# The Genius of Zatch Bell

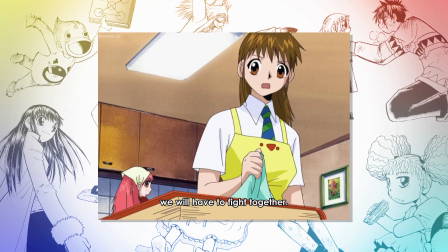1236s
It adds very little to the material like new scenes that do flesh out characters better as well as connect the vents, which is really good but those are few and far between.
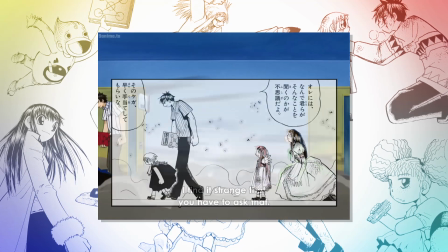1245s
Outside of that, anything from the manga is basically untouched, creating very bad-looking scenes with a ton of negative space.
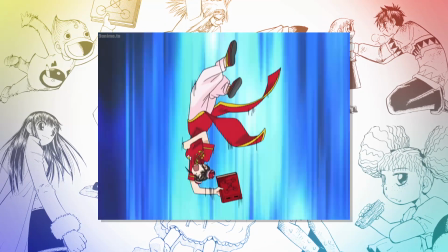1253s
You never see moments reimagined with animation in mind. The art is also a massive downgrade losing Raikou's sharp linework and detail.
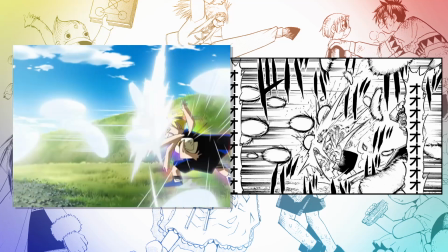1262s
Nothing has impact turning these animated images into lifeless animation. animation.
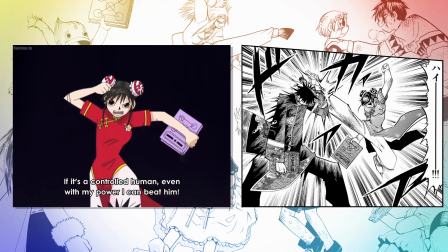1267s
All the effects being removed in this scene where he also blends with the background making it less readable.
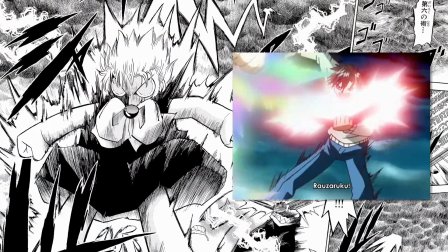1273s
What even is this one? Like, come on.
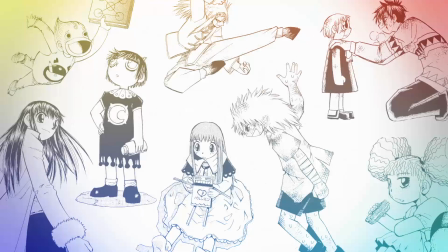1276s
Aside from the art change, there are many other alterations, the second to last arc being where it wraps, and deviating a lot with the ending being unsatisfying.
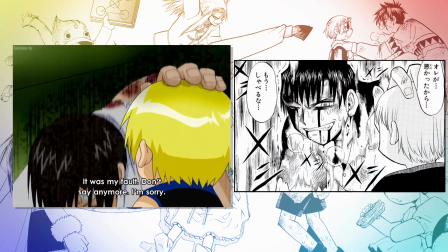1285s
The visceral element which is very important is gone, either toning down the visuals,
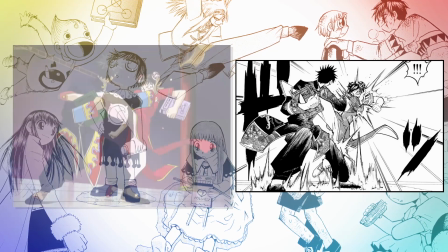1291s
adding new scenes to lessen the impact or just cutting panels altogether, like this scene where Brago gets his arm cut off.
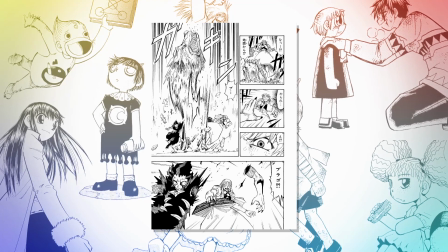1298s
It's important for many reasons I'm not going to go into because this video is already too long,
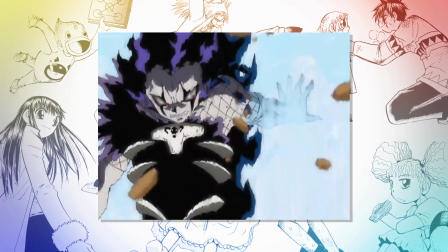1303s
but I will say by removing it, this entire moment makes no sense. And there are many more like it in the anime.
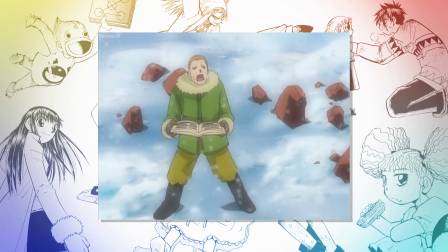1310s
For some reason, they decided to separate these guys, so now his book burns for no reason, breaking the most basic rule of the entire series.
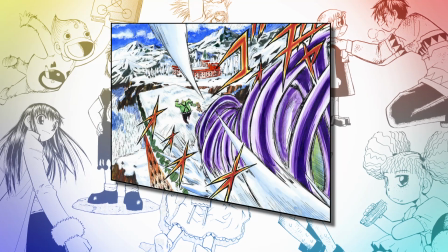1318s
In the manga, they're together when the attack lands so it makes sense. And this is just scratching the surface when it comes to changes that don't make any sense.
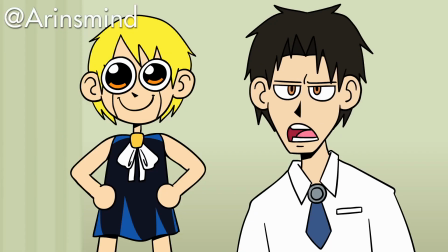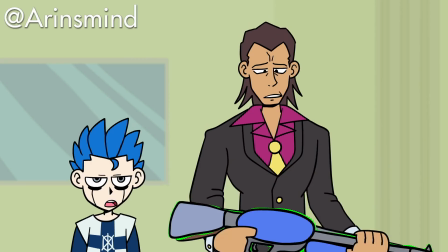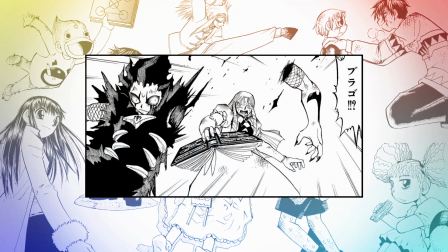1337s
Sadly, the arm wasn't the only thing cut, affecting how I viewed some characters.
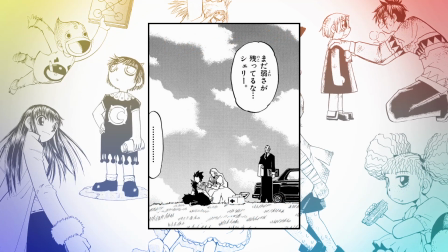1342s
A lot of the quieter moments between Sherry and Brago got the same treatment, which makes me really mad since that's what builds their relationship.
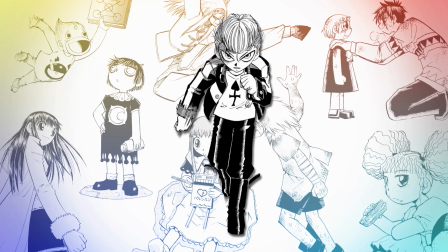1350s
One of my fave characters, their entire backstory is completely ruined. There was no reason for this and it makes no sense.
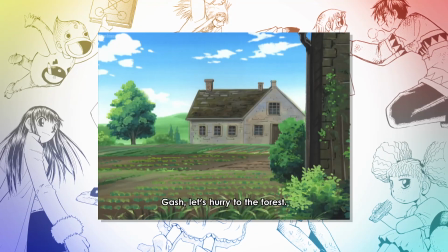1359s
There's a ton of padding that ruins the pacing and no, I don't mean filler.
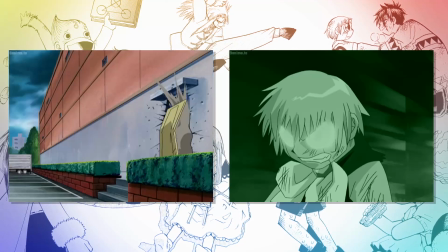1363s
I mean that the episodes are just really stretched out, having tons of flashbacks to events that take place in the same episode,
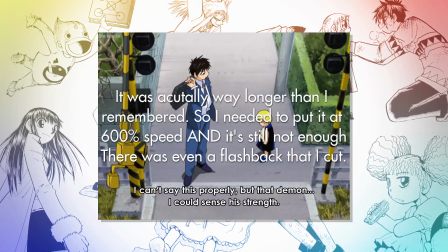1371s
having scenes last way too long and reusing them. I have to stress that I have not edited what you're seeing in any way, it's just that long,
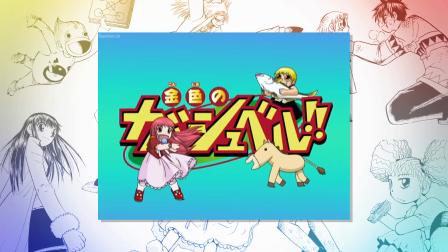1380s
making it a slog which is a damn shame since the series has great arcs, being broken into four parts.
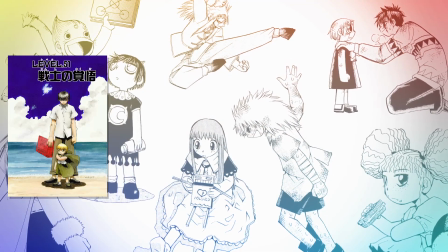1387s
The beginning being random encounters which shape Zatch and his group of friends, who are then tested in the next three arcs.
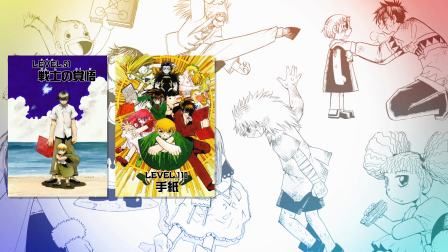1394s
The first being the stone demons, where many past contestants who were trapped in stone get freed and are under the control of a single team.
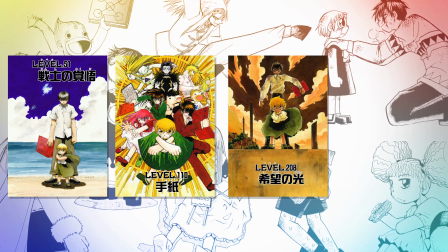1402s
Followed by the photo arc, where a group tries to unleash a powerful force.
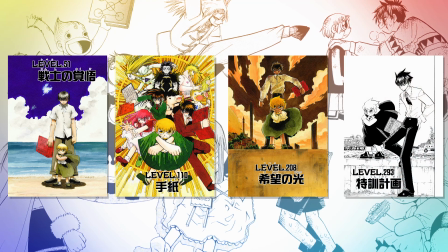1407s
And lastly, Clear Note, where you meet the final hurdle for the competition and have many of your questions finally answered.
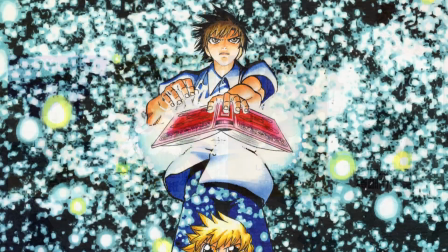1414s
If you're one of the many who never picked it up after the anime, trust me, you have to read it, it's awesome.
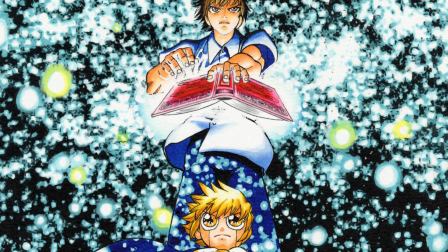1420s
The resolution being a little too anime, but overall it's worth it. The manga being super tight is great, but that creates its own issues.
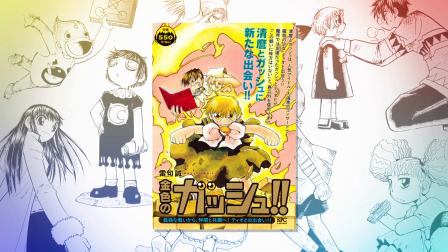1428s
There is very little time to flesh out some of the humans.
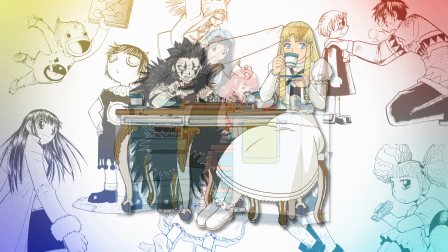1431s
Kiyo and a few others from the latter half are great, but Megumi, Fogore, and even Li Yen I wish were explored a lot more.
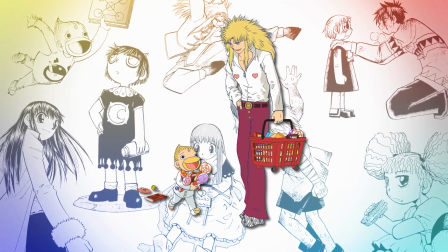1439s
It's why I haven't talked about them much since the ones I like I don't want to spoil.
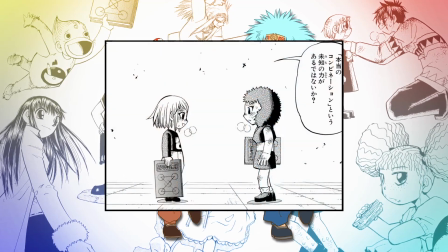1444s
If anything, it feels like he noticed this problem and tried to fix it later on.
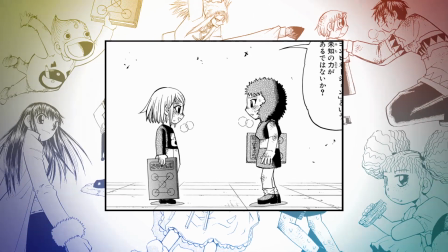1449s
These next ones are a massive pivot and you're gonna understand why I have to preface that.
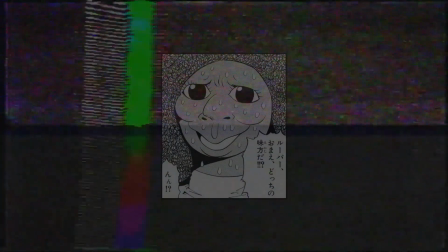1454s
The only dark-skinned character is drawn as a racist caricature, and it is as direct as it sounds.
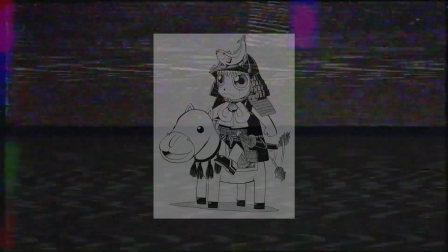1462s
The Demons being kids was a good idea, but it makes certain things very weird.
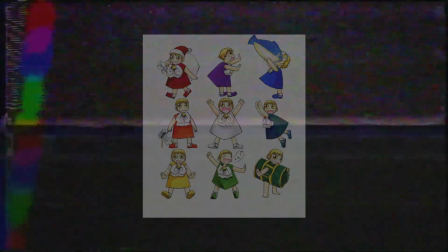1467s
Thatch gets completely nude, and I mean where you see everything.
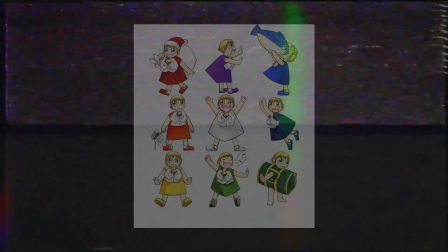1471s
It doesn't happen often, but even one time is way too many, and the anime plays it up way more for some reason.
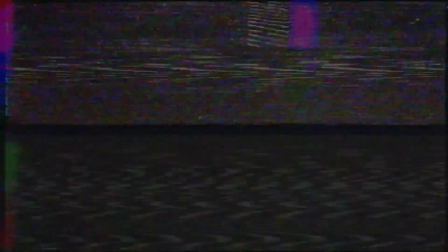1478s
There is a perv character who's later introduced, and don't get the wrong idea, I love perv characters, I find them funny.